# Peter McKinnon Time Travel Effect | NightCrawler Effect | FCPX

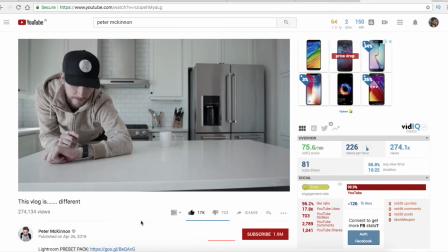(0:14)
What's up guys, Pixel Sammy here, and today I'm going to show you how to make that time travel effect from Peter McKinnon's latest vlog.
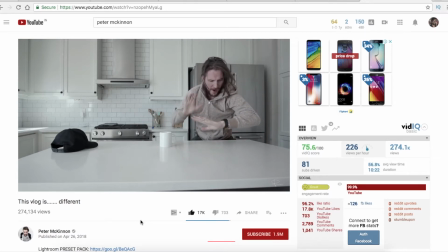(0:21)
And if you don't know Peter McKinnon, he is a fellow Canadian photographer and a filmmaker, and he has a record of making 1 million subscribers in less than 9 months or so.
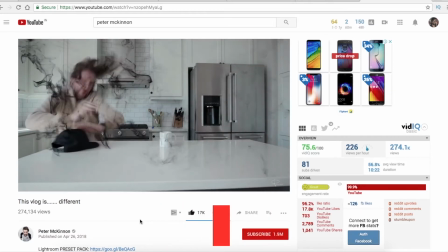(0:31)
The link to his channel will be in the description down below, and so let's get started.
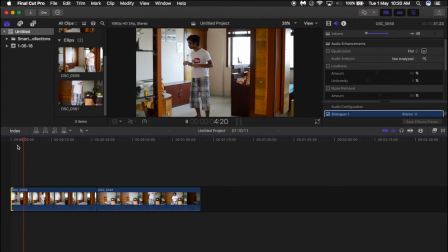(0:36)
Okay, so first you need a clip where you are jumping at a place, and at that point where you are jumping, just pause that area and use the blade tool to cut that area. And after that, keep some portion of the empty space blank. Means you have to keep that place. That is needed for later.
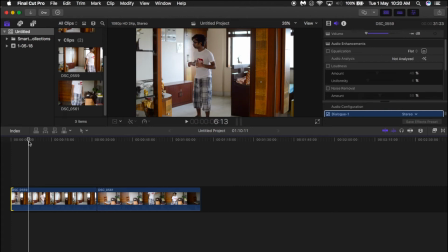(0:56)
Okay, so now I'm going to cut that area, and at that portion, use the blade tool, which is press B, and cut that area. And cut the other area before you are going also, and delete that area. And in the second clip, first you need a blank area where you are about to enter,
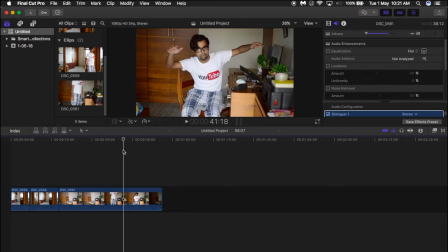(1:11)
and then enter the frame and act in such a way that you are about to enter the frame. And use the blade tool to cut that area, and cut the front portion of that area, but don't delete the blank portion of the area.
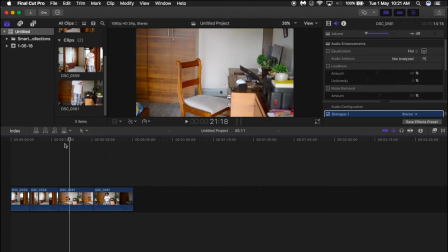(1:25)
Okay, so now it is looking like this.
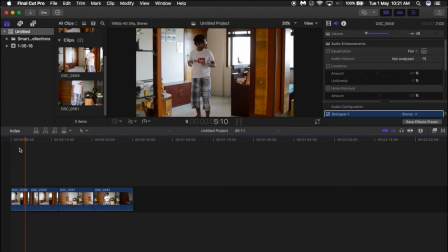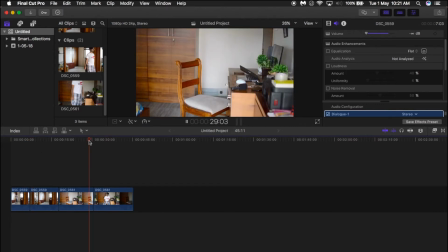Now we need to add the shockwave transitions in this area. I have already placed the links down below. You can download it from that area. I have chosen these three ones. There are many more, 51 or so, but we can choose these ones only.
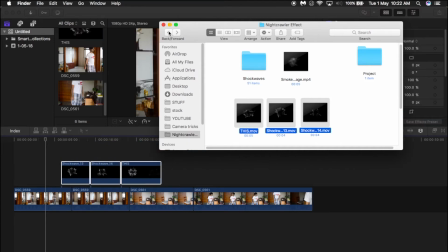(1:52)
So after choosing, drag them onto the clip. And at that particular portion where you have cut that clip, add these smoke effects.
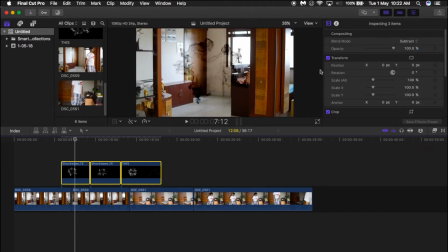(2:00)
And change the blend mode to subtract if you want the smoke to be black, or change it to screen if you want it to be white. Or if you want it to be of some other color, then you can add a color grade to this and you can change the color later to any color which you want.
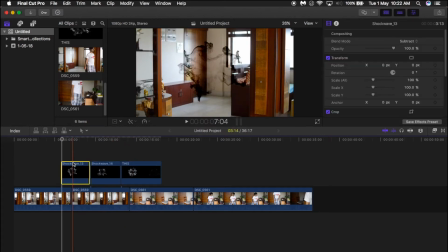(2:17)
But I will be using black one only. And then change its speed to 200% or so. And then drag it in between the two clips where you are just about to disappear from the frame.
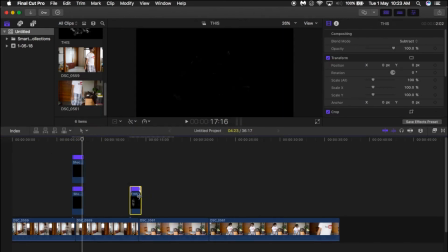(2:28)
Do it for all the three clips and place it on top of another. And then adjust it just a little bit.
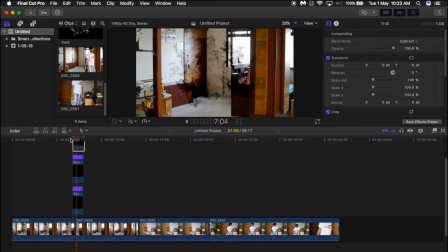(2:37)
Adjust the size also, because you know you are jumping and you are very large compared to the smoke. You are very large. So change its position. Some of them should be in the lower area, some of them in the middle, some of them in the upper area or so.
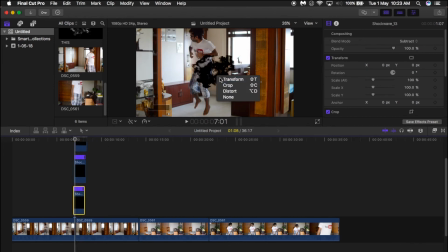(2:50)
Use the transform tool, command T, or right click and click on transform, and place it on different portions to make it look more natural. Okay, so now what you need to do is copy this clip, copy all these three clips and paste it on top of the second part of the clip,
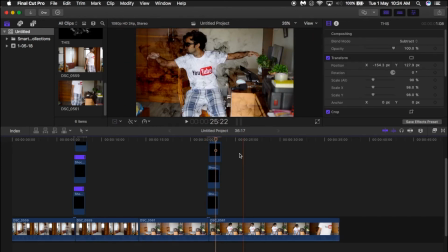(3:08)
and then it is almost the same thing and it will be easier to do. And drag its position, adjust its position a little bit, and it is done. Okay, so to make the transition a bit more smoother,
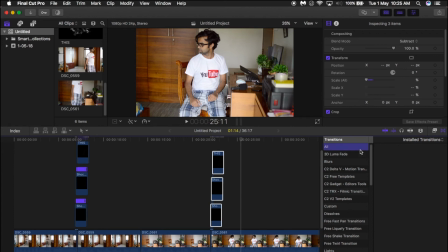(3:19)
go to the transition panel on the right hand side and choose cross dissolve and place it on all top of dust particle clips to make the transition a bit more smoother,
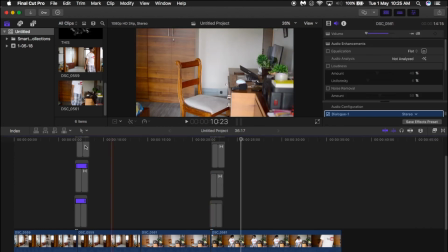(3:27)
and adjust it according to your own ways, and it should be done.
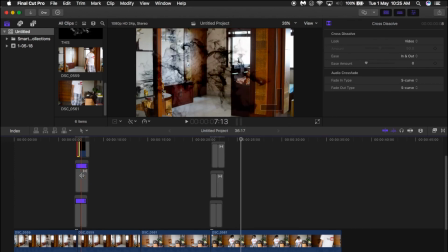(3:32)
This is how Peter McKinnon did it in this last vlog.
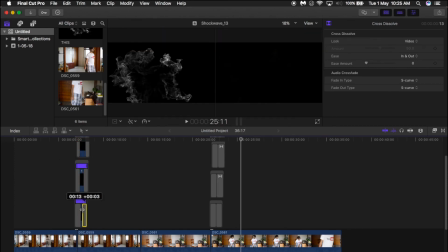(3:35)
Oh, by the way, this effect was first discovered by X-Men, by NightCrawler, which you should know.
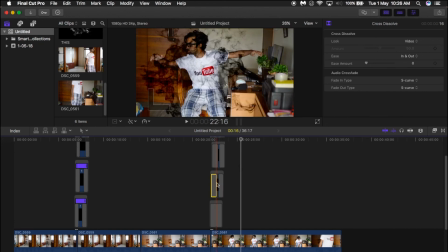(3:41)
This effect was first used by him, and it is them who promoted this, and it stands the way it is right now in this era.
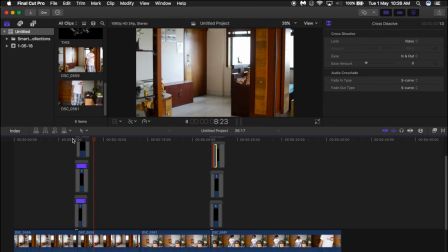(3:48)
Okay, so it is done. Add your own color gradient to this video. Add sound effects.
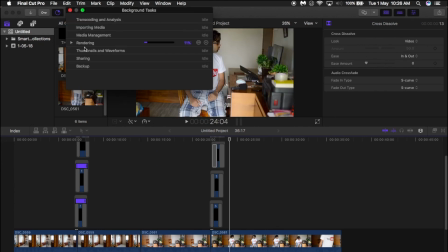(3:53)
I have given the link to the sound effects down below. I have not shown this in the video, but I have used some sound effects. You can use them. I have given it down below. Download it from there and use it in your videos.
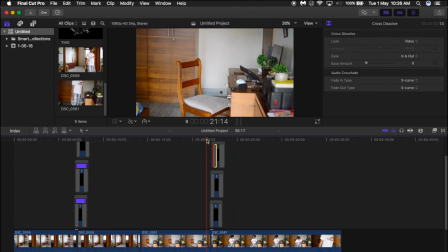(4:04)
And so this is the final result.